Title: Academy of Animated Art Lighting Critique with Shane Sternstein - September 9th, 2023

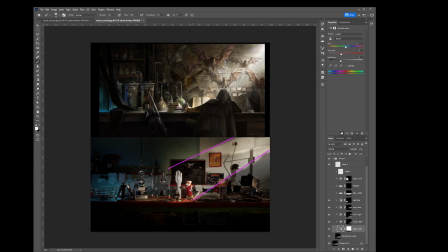[16:34]
So taking things dark, adding some of these shaping to the characters, focusing the key light in a certain area, and then let's see, yeah, and so I brightened up this area up here, similar to what our reference is,
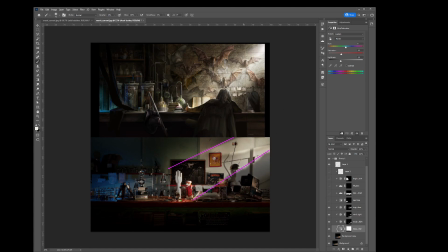[16:53]
just trying to make that feel like the light is coming from the outside here. And the next thing I did is I actually took the color of this area and went from blue to more cyan, closer to like this
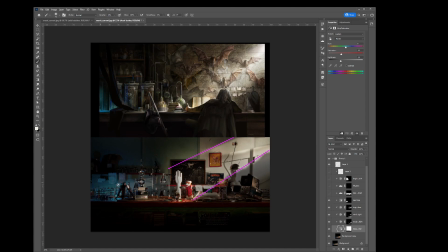[17:13]
color here. And another reason why to do that is it starts to group with the background a bit. So we have a very green type of wall here, and the greens here, although this is a little bit cooler, now it starts grouping a little bit more.
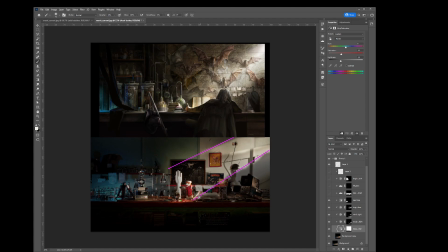[17:34]
Additionally, it helps with the hue contrast. These are complementary colors, so cyan and red become much more complementary, and it allows us to focus again on this character.
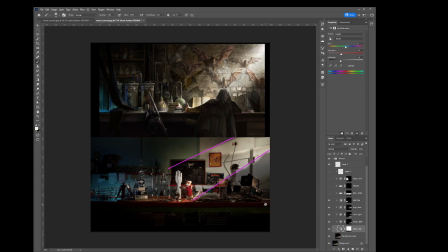[17:47]
Additionally, if you look in your foreground, more greens, so we're now creating some harmony of colors. So before you had blue, and blue against everything else becomes this really interesting color to look at.
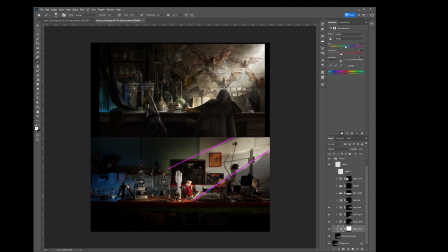[18:04]
So like my eye starts going over here because it's different than everything else in here. But if we go more towards the greens, now it starts grouping with the environment a little bit more. It's still interesting that of light that we have,
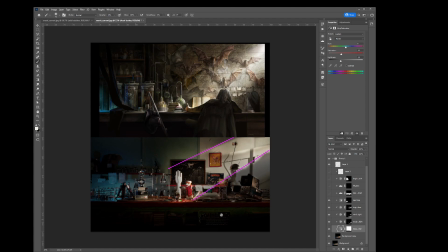[18:22]
but it's not as distracting, and it helps simplify the scene. The next thing that I do is I now start adding less contrast in the background. So and now you can start seeing that things in the foreground are starting to separate.
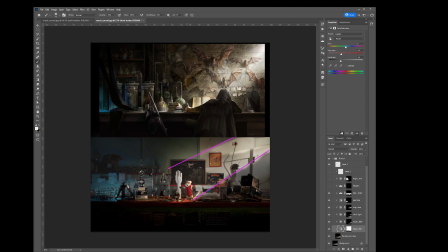[18:40]
Our character who has more contrast, these objects that have more contrast in them actually start to separate, and it simplifies the background. You can see that it's starting to simplify everything.
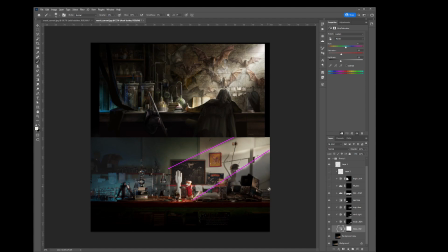[18:55]
It's grouping all of this together, so that way things of more contrast start to come out. Everything that has less contrast gets pushed back a bit.
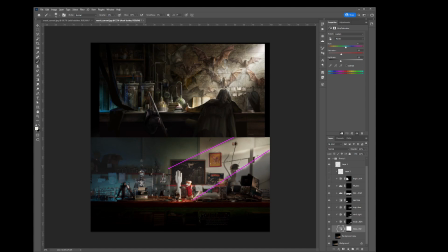[19:08]
And then the next thing I do is I'm trying to fill these center sections out a bit, and you'll see that I'm doing that because I'm going to be darkening the background even more. So if I didn't brighten in the inside, it wouldn't separate.
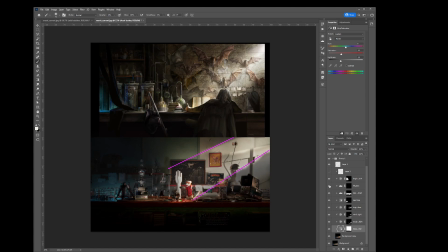[19:27]
So we want to light over dark. So I'm darkening the background more, similar to what our reference is doing, darkening, so we have less contrast, but it's darker. And now we have higher contrast and lighter in the foreground.
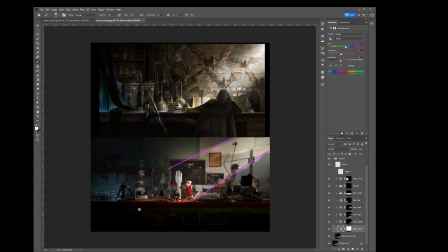[19:47]
So again, now we're starting to separate, and we can start focusing. So we have darker elements around the edge. We have this light kind of shining on our character here. And it helps us focus a little bit more.
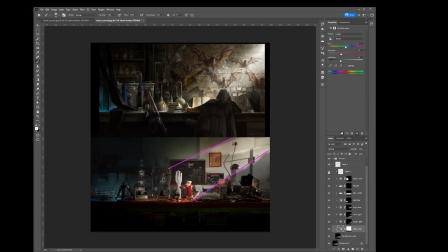[20:03]
And the last thing that I did is I just started adding more highlights to some of these objects. Again, we want to emphasize that this light is coming from the right side, so adding those highlights back in really helps.
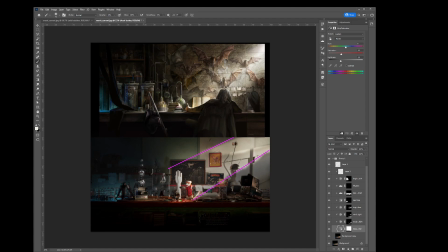[20:19]
So you don't want to have a dark, you want to have light over dark, you want to have more contrast in the foreground, less contrast in the background. We want to shift our light to this way. We want to desat the colors a bit.
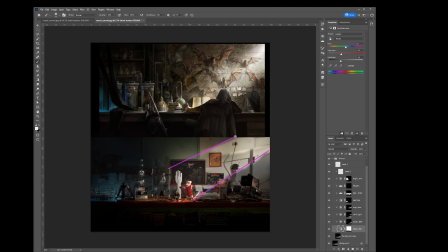[20:35]
The desaturation actually makes this feel a little more cinematic as well.